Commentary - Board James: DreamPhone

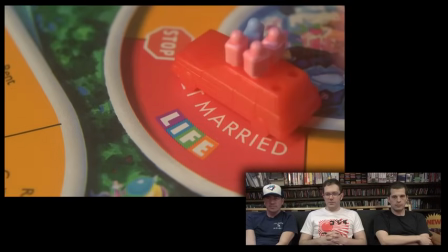0:03 All right, so we're gonna do the commentary here on the dream phone episode. This is I got Bootsy here and Mike
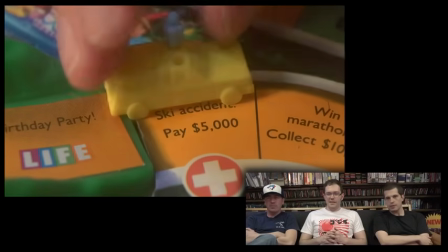0:12 Motherfucker, Mike and I Remember this is the first thing that was filmed for this entire video, right?
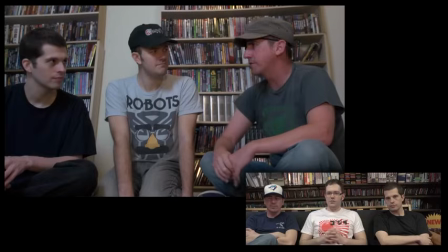0:21 Is that this life segment? I think so Yeah, I mean this this was this video took a long time to make it was about eight months
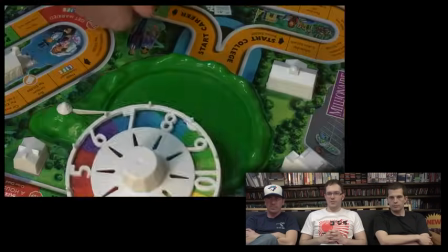0:29 but the reason it took so long was because we kept taking breaks from it but this was done in the same weekend as the Shark Attack
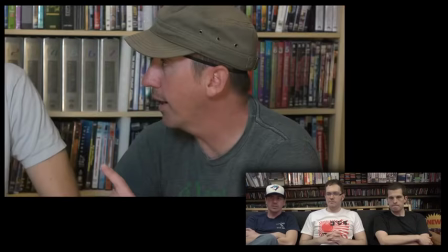0:37 episode my entire involvement, almost with the exception of the song was all shot in this one day with the voice over
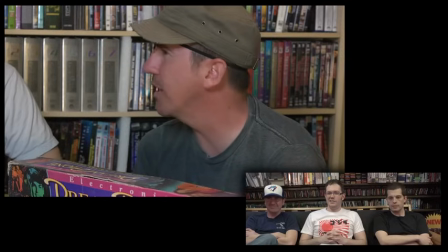0:46 this is for a little girl this is for a little girl, that's Jonathan Winters says that it's a mad mad mad mad world trust me on this,
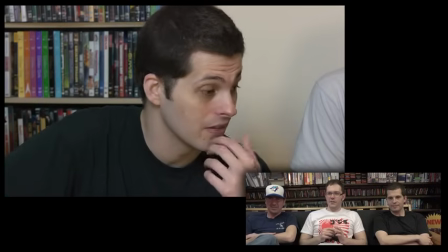0:54 trust me the idea was that because you know the phone comes alive and uh starts killing
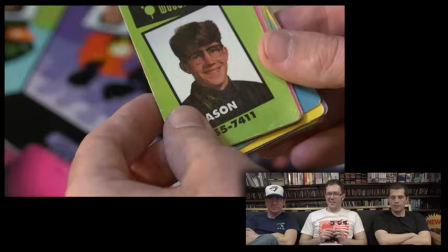1:00 everybody that it was all bootsy's fault that he's the one who introduced the game that was the original idea
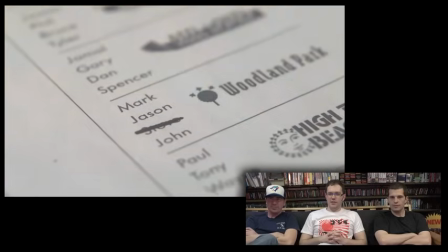1:09 and there was always the idea that to do a uh a girl's game because we just found humor in that that what a
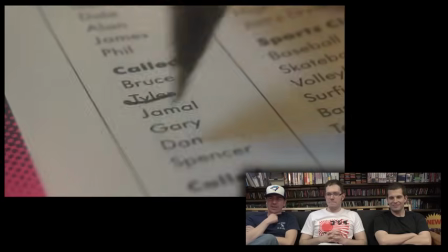1:17 bunch of grown men are playing a teenage girl's game i know we say that in this in this video that uh you know oh that's weird that's a really fun
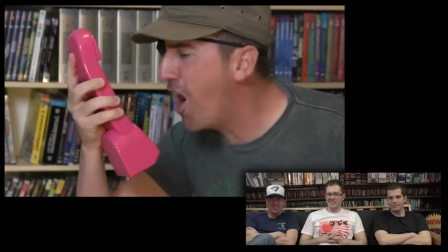1:25 game it actually is it is Fuck you, you piece of fucking shit.
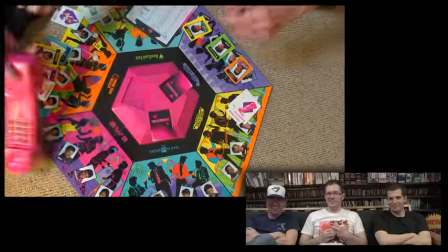1:30 Bootsy breaks character there.
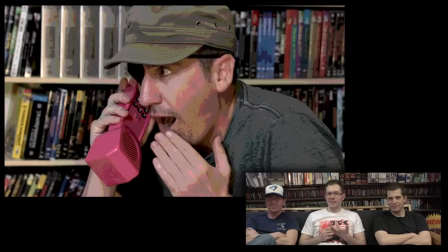1:32 And then we have all these 80s effects going on, which I love is that it's very much like an 80s video right here.
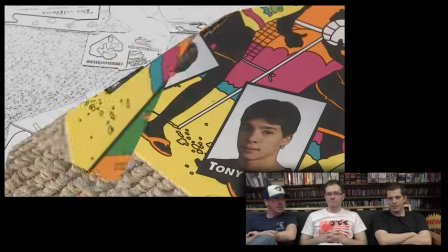1:39 If you grew up in the 80s like we did. Like an 80s board game commercial.
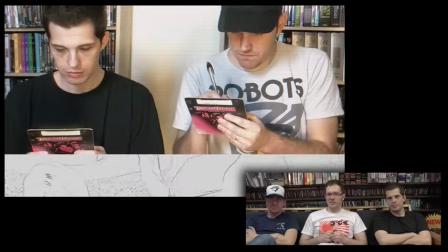1:43 And that song which Bootsy composed here is so authentic.
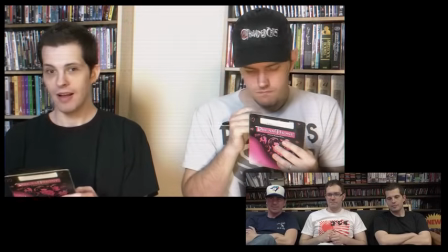1:48 It really sounds like it's from the 80s. I was telling Mike,
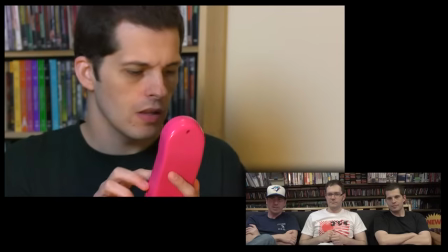1:53 this is the only one I don't sing that I created it for your videos and I got my friend Samantha to sing it because I thought it'd be more legit to have a,
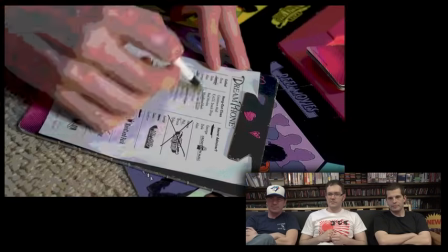2:02 obviously a girl singing about a girl's board game. Yeah, probably the first female to ever work on a Board James episode.
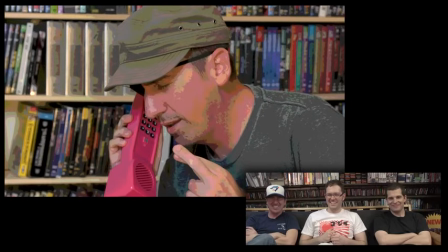2:11 That's right.
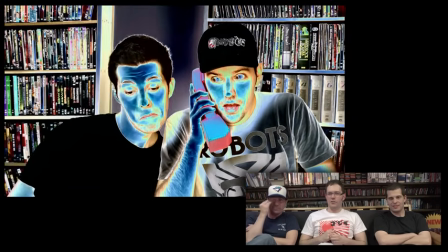2:14 There's always been different ideas of how to do a girl's game because there was, you know, Girl Talk and Maul Madness, Ask Zanzibar, all that kind of stuff.
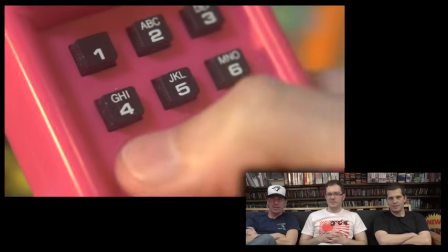2:24 This song is supposed to sound like the Go-Go's, the 80s band, the Go-Go's.
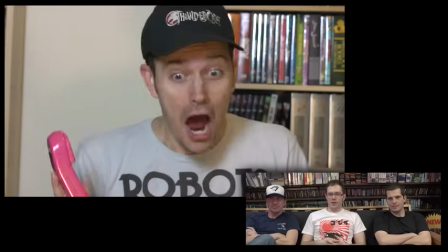2:30 Yeah, actually that's what I thought. I thought it's reminded me of, did they do Vacation?
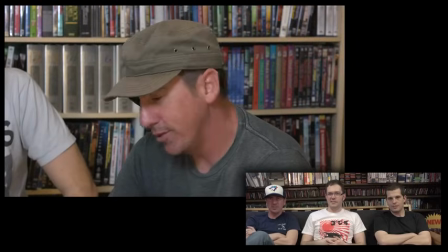2:35 Yeah, that's them. Yeah. Especially Our Lips Are Sealed. That's what I wanted it to sound like.
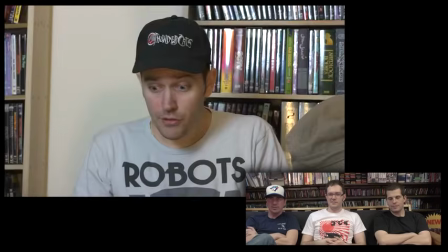2:40 Belinda Carlin.
It's like a girl game, but it actually is pretty intense. Who would have thought this game would be so awesome?
It's the only time Motherfucker Mike has been honest, I think.
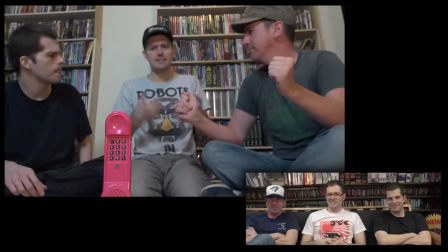2:47 Yeah.
Same thing as well. It's like a detective game. You really gotta think.
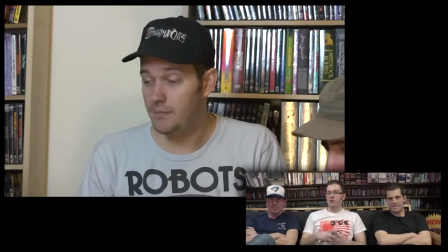2:51 Like, imagine if it's the same exact game, same rules and everything, but instead of trying to find a guy who likes you, it's all about solving a murder case.
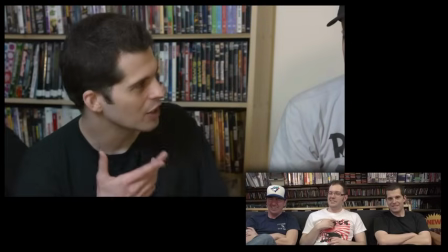3:00 Solving a murder case. Yeah.
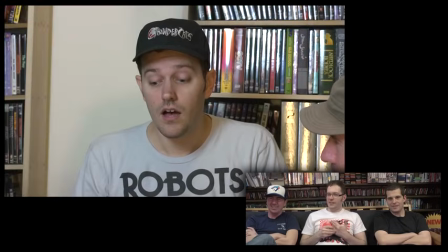3:02 And oh, that shirt I'm wearing, I actually got from a game store in Toronto.
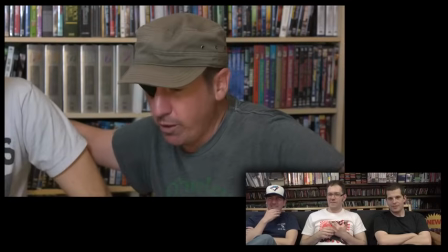3:09 They gave that to me. They were fans.
Before you go, I would like you to have this game.
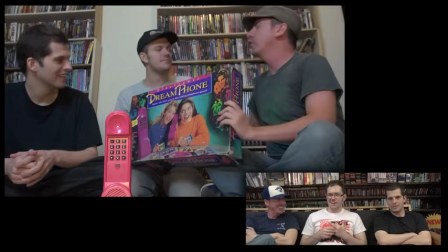3:15 I didn't even pick up on that, the murder. Ah. I didn't. I learn something new every time I see this.
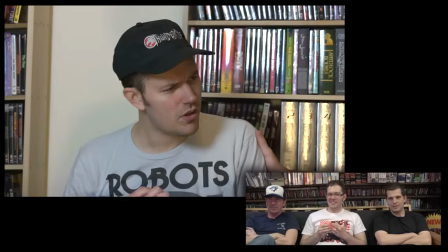3:22 Well, there's so many ways to think about this episode. Maybe Boar James wants to do some kind of murder game kind of thing.
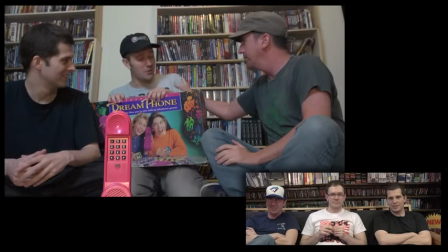3:30 I'm thinking about my DVDs that I used to have on my shelf back there. Yeah.
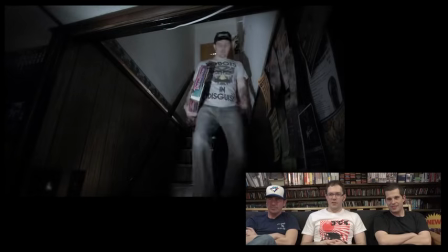3:38 A lot of this video was filming by myself, and I'm really no stranger to that.